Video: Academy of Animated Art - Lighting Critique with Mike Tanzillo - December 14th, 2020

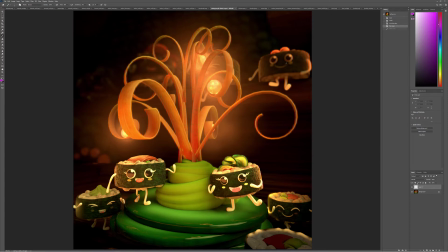18:41 Um, and then there's a little bit of green in some of these carrots as we go up in here. I assume these are carrots and I would, I would work to eliminate that with a little color correction.
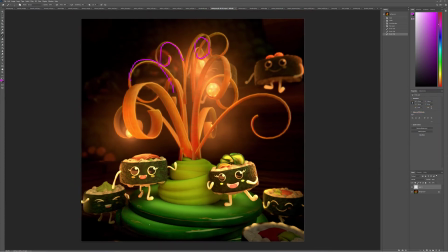18:58 And man, this is looking really nice. I love like the, the soft fall off right around here um i think that's looking really good i just wonder if looking
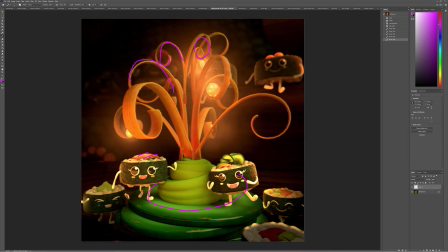19:16 at this sushi roll i'm wondering if we can't add a little more subsurface to the sushi up there and then brighten up the rice itself yeah because like especially right in here on this side it's looking a little grayed down same one here just
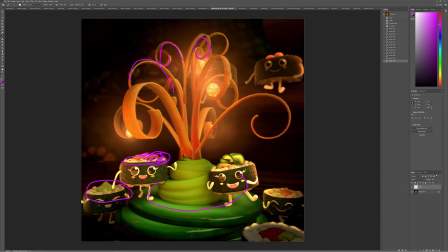19:31 like a little like just if you can if you can crypto map that just grab that rice and just lift just gam it up by like eight percent you can just see it kind of start to boost up i think that'll really help but yeah this is looking really cool i think this is i think i think you've got to start or something it'd be nice if this was part of a series of like a few different spots around the scene i think
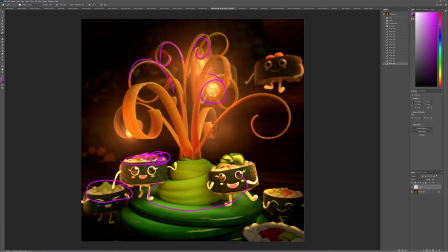19:50 by the way oh i should mention this the orbs are looking really nice uh they're glowy but there's some detail in there just really really good overall oh excuse me but really really nice there okay so let's move on to clarissa and your oreo piece which looks just it just looks great it
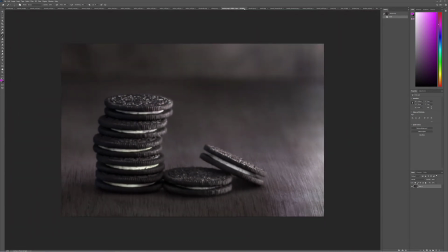20:06 looks super dope i think i think that you're i mean in one iteration you've really gone um into a really nice level there's there's the lack of um perfection in the cream there's a little more specularity on the top the table looks great i think like if i was gonna do anything at
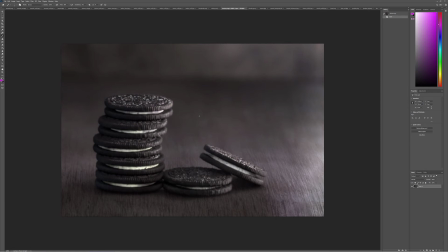20:25 all it would just be um look it would just be like on this one side of this one it's looking like a little bit magenta but that's too picky that's it i think you know what it's great as i think yang said this i just want to eat them the oreos they look
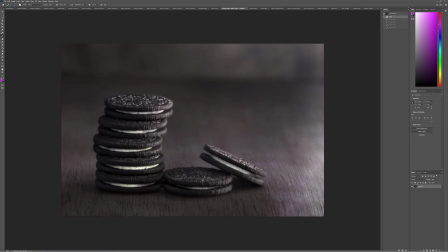20:41 delicious i'm just wondering why they're not the double stuffed oreos um but no these this is great i think this is i think this is a beautiful demo reel worthy piece um for somebody who like for for kind of a photorealistic effect i think it's great the way it is uh if you're
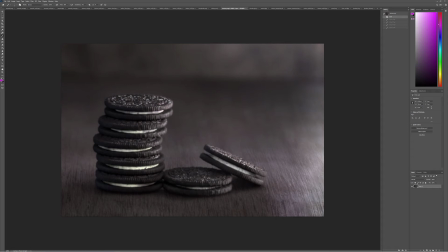20:57 done with iterations i'm going to i will and same thing with you annabelle i will gladly put this in the uh lighting hall of fame stuff because this is looking really great you should be very very proud of this one okay so donica you are up next so looking good um i like
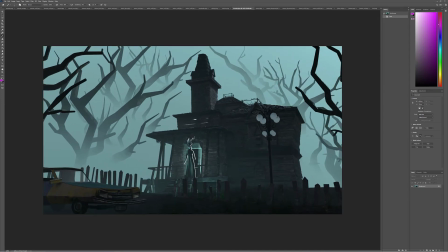21:11 the rim on the character um a few things that that would help darkening underneath the car here i think the car is a little bit artificially lifted especially underneath it i feel like there would be more shadow and just darkening under there these light bulbs feel a little bit ambient i would i
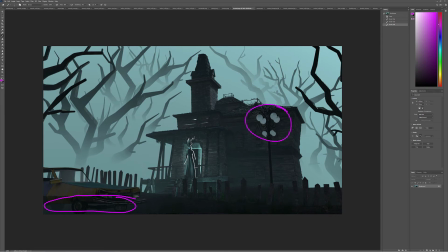21:26 would take them down since they're not turned on there's just like it feels like there's kind of like a haze over top of them and i bet you it's the refraction of some of this other stuff going on but i would just take them down they don't need to be um because again they're over a super dark background so they're kind of popping off more i would take them down substantially um
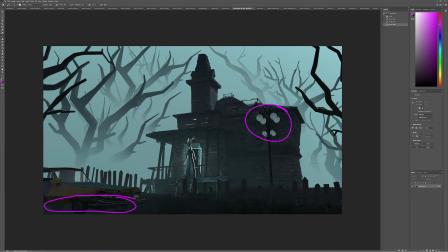21:46 there's light coming out of the doorway and that looks perfect it just it comes to an abrupt